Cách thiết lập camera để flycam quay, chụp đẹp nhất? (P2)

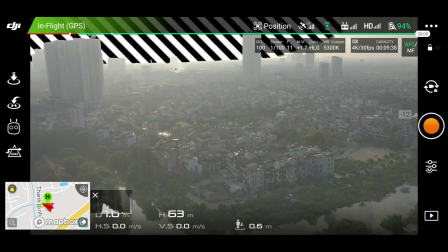[4:09]
Có hai lý do. Thứ nhất là các bạn có thể thấy là cái độ chênh sáng giữa nền trời và mặt đất hiện tại đang rất là lớn đấy.
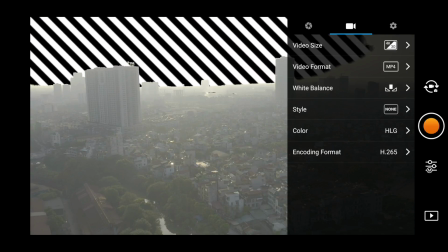[4:17]
Vì cái sự chênh sáng này nên là cái footage của chúng ta nó xảy ra hiện tượng là nếu như chúng ta phơi
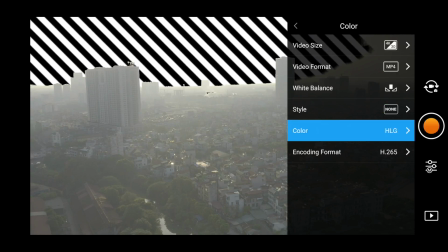[4:22]
sáng đủ cho phần nền trời thì đồng thời là phần mặt đất của chúng ta nó sẽ bị om,
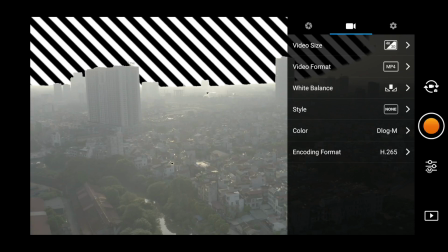[4:29]
nó sẽ bị tối. Thế còn nếu mà ta phơi đủ cho mặt đất thì nền trời như hiện tại đây là đang bị cháy hoàn toàn.
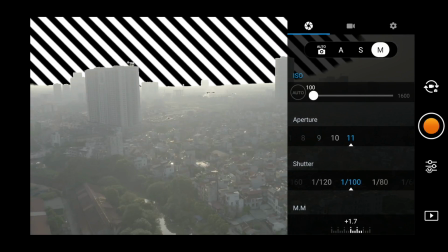[4:36]
Thế thì câu hỏi đặt ra đây là chúng ta làm như thế nào trong cái tình huống này? Đây là một cái tình huống rất rất là thường gặp, rất hay gặp. Ở trong cái tình huống này thì hiện tại thì tôi đang cái giờ này nó vào khoảng 5 giờ rưỡi thì mặt trời nó cũng chưa xuống hẳn, nó cũng là thấp thôi nhưng nó chưa xuống hẳn. Thế thì ở cái tình huống này thì có hai mẹo mà tôi nghĩ là các bạn có thể áp dụng được.
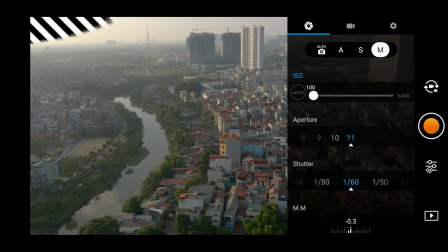[4:57]
Thứ nhất đó là các bạn đừng quay thẳng camera về hướng mặt trời. Các bạn có thể hướng camera về một cái phía khác,
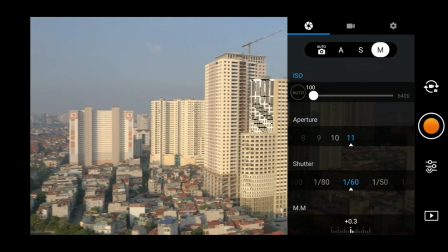[5:05]
chúng ta có thể quay về hướng hoàn toàn ngược lại, các bạn có thể nhìn thấy đây, thì nó sẽ giúp cho chúng ta là
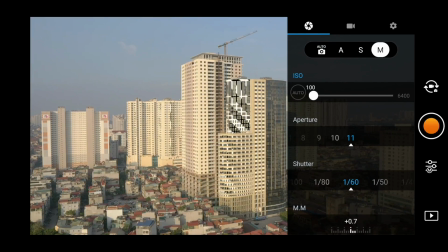[5:11]
cứu lại được cái nền trời, bởi vì nền trời cái phía đối diện mặt trời nó sẽ không bị chói, không bị cháy.
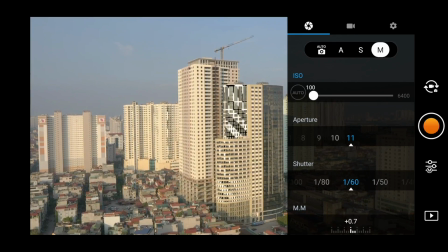[5:16]
Nếu như mà phía không có một cái khung cảnh gì đáng chú ý cả,
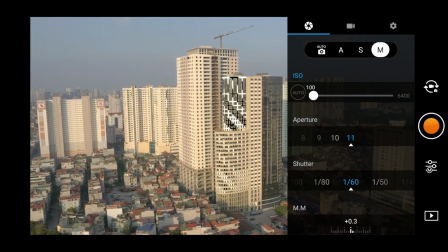[5:21]
chúng ta thấy là nó đơn điệu, nó nhàm chán, thì các bạn có thể thử một cái mẹo thứ hai,
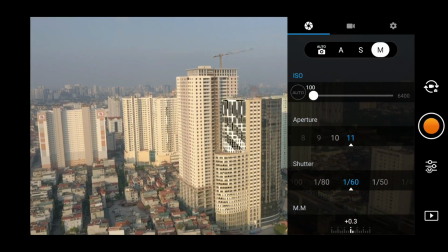[5:26]
đó là các bạn hãy thử cái góc nhìn camera từ trên xuống, nhất là khi mà ánh nắng nó còn đang gắt như thế này,
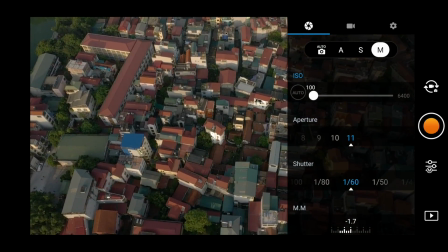[5:33]
thì cái góc nhìn từ trên xuống nó sẽ cho cái hiệu ứng bóng đổ rất là thú vị.
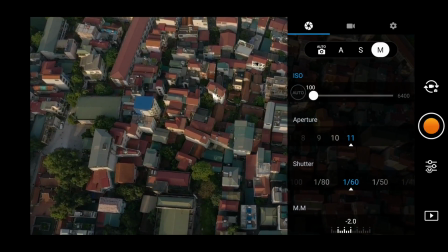[5:37]
Ở đây thì tôi không có một cái tòa nhà nào lớn, để tôi sẽ tìm thử một cái tòa nhà thật cao cho các bạn xem thử cái hiệu ứng bóng đổ.
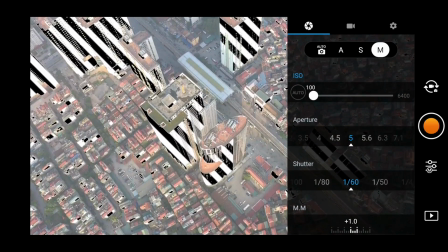[5:44]
Đến vị trí này thì chúng ta có mấy cái tòa nhà chúng ta đang bị mất rất là nhiều chi tiết đây, thì các bạn có thể ở đây thì các bạn có thể
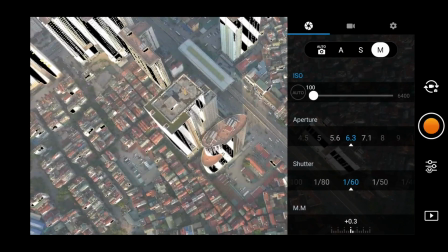[5:53]
khép khẩu lại một chút, nhưng đừng khép nhiều quá.
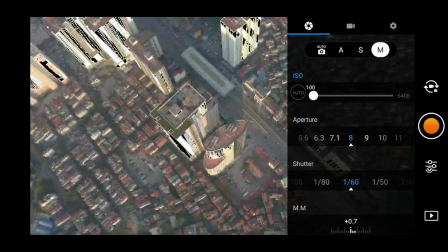[5:56]
Chúng ta cân bằng làm sao để giữ được cái sự cân bằng giữa các vùng shadow, các vùng bóng và các vùng sáng.
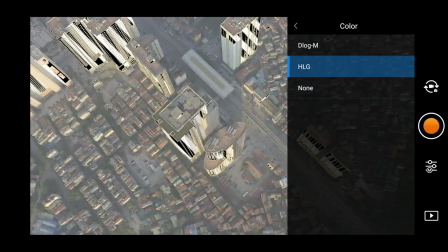[6:04]
Đấy, các bạn có thể thấy là khi mà chuyển sang chế độ màu HLG, nó sẽ giữ lại rất là nhiều chi tiết trong cái vùng shadow của chúng ta. Đó, các bạn thấy chưa? Mặc dù là cái clip khi mà nhìn ở trên máy tính thì nó không,
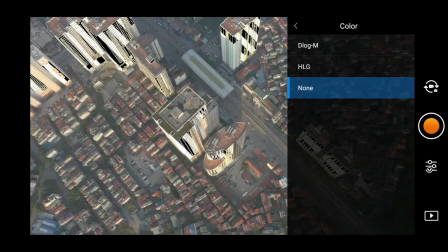[6:16]
nhìn ở trên điện thoại thì nó không nịnh mắt, nhưng mà khi mà đi vào hậu kỳ thì chúng ta
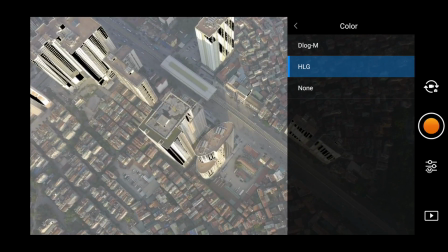[6:23]
sẽ cho chất lượng cao hơn rất là nhiều. Đấy, các bạn thấy có hiệu ứng bóng đổ của cái nhà, tòa nhà đây.
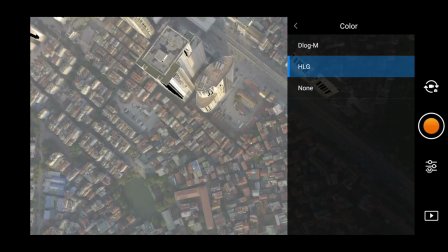[6:29]
Tôi nghĩ đây là một cái cảnh đẹp đây. Đó, các bạn thấy chưa?
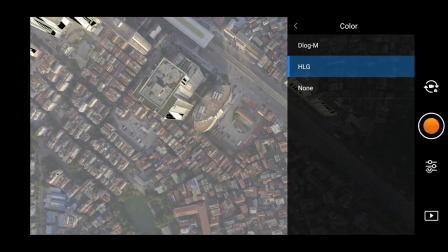[6:36]
Chúng ta có thể tận dụng thêm cả cái góc ngước của gimbal để tạo ra cái hiệu ứng parallax,
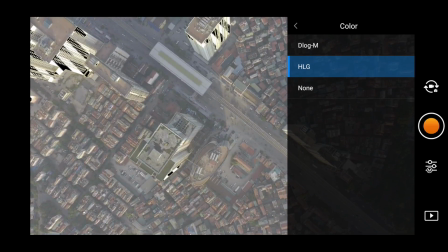[6:43]
hiệu ứng chuyển động thị sai, giúp cái bức ảnh nó thú vị hơn. Đó.
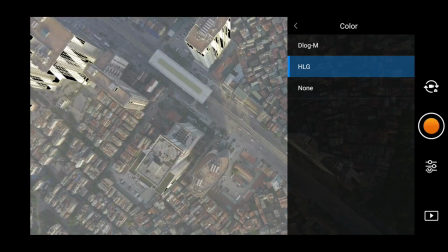[6:49]
Khi mà cái hiệu bóng đổ này thì ví dụ như những cái vật có chuyển động như là người, xe này, nó nhìn nó sẽ rất là thú vị. Khi mà chúng ta hướng camera như này thì chúng ta sẽ thoát được cái nền trời. Ở trong cái giờ này nó sẽ vừa có được cái hiệu ứng thị giác nhờ các cái tia bóng đổ, mà chúng ta lại thoát được cái nền trời bị cháy.
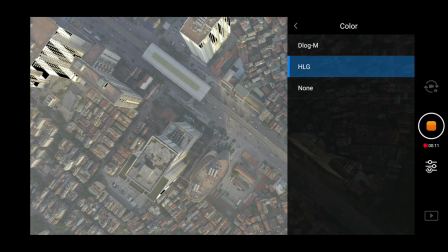[7:08]
Đây là một cái mẹo nhỏ thôi nhưng mà cũng rất là hữu ích cho các bạn khi mà quay trong cái giờ vàng, buổi chiều, buổi sáng.
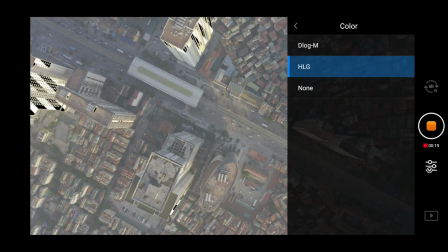[7:16]
Buổi sáng cũng vậy, buổi chiều cũng vậy. Chúng ta tránh cái nền trời, các cái vùng chiếu thẳng vào mặt trời đi, và chúng ta chờ cho đến cái thời điểm mà nó có
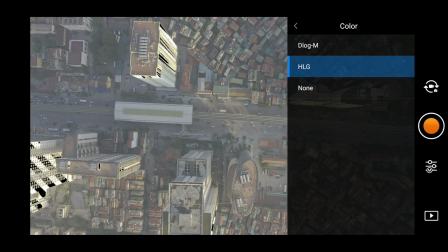[7:26]
cái không gian nó hợp lý hơn.
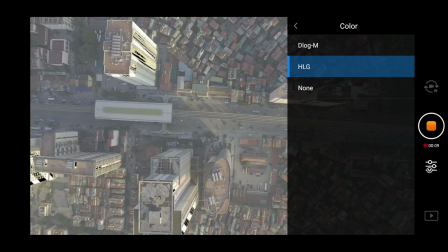[7:35]
Các bạn có thể kết hợp một cái chuyển động camera cùng với cái
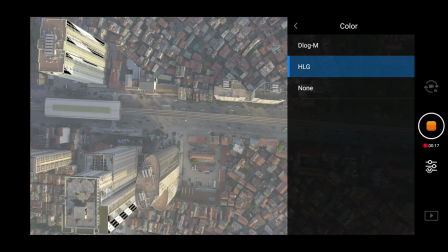[7:44]
chuyển động của khung hình cùng với cái chuyển động bóng đổ để tạo ra những cái hiệu ứng thị giác,
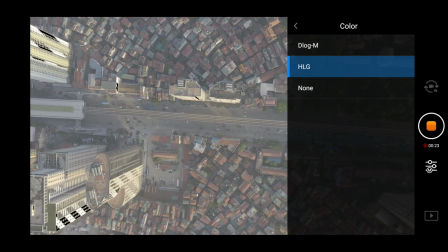[7:51]
nó làm cho cái khung cảnh, cái video clip chúng ta nó sinh động hơn.
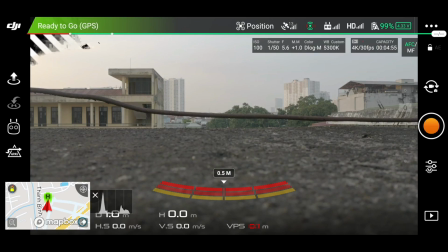[7:55]
Và tôi đã đợi thêm khoảng nửa tiếng đồng hồ nữa, mặt trời nó xuống thấp hơn rồi đây.
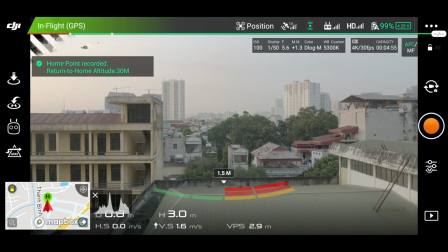[8:06]
Chúng ta sẽ thử xem là cái
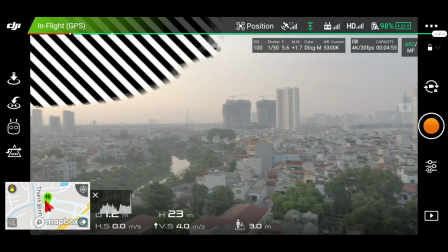[8:12]
nền trời và mặt đất hiện tại như thế nào.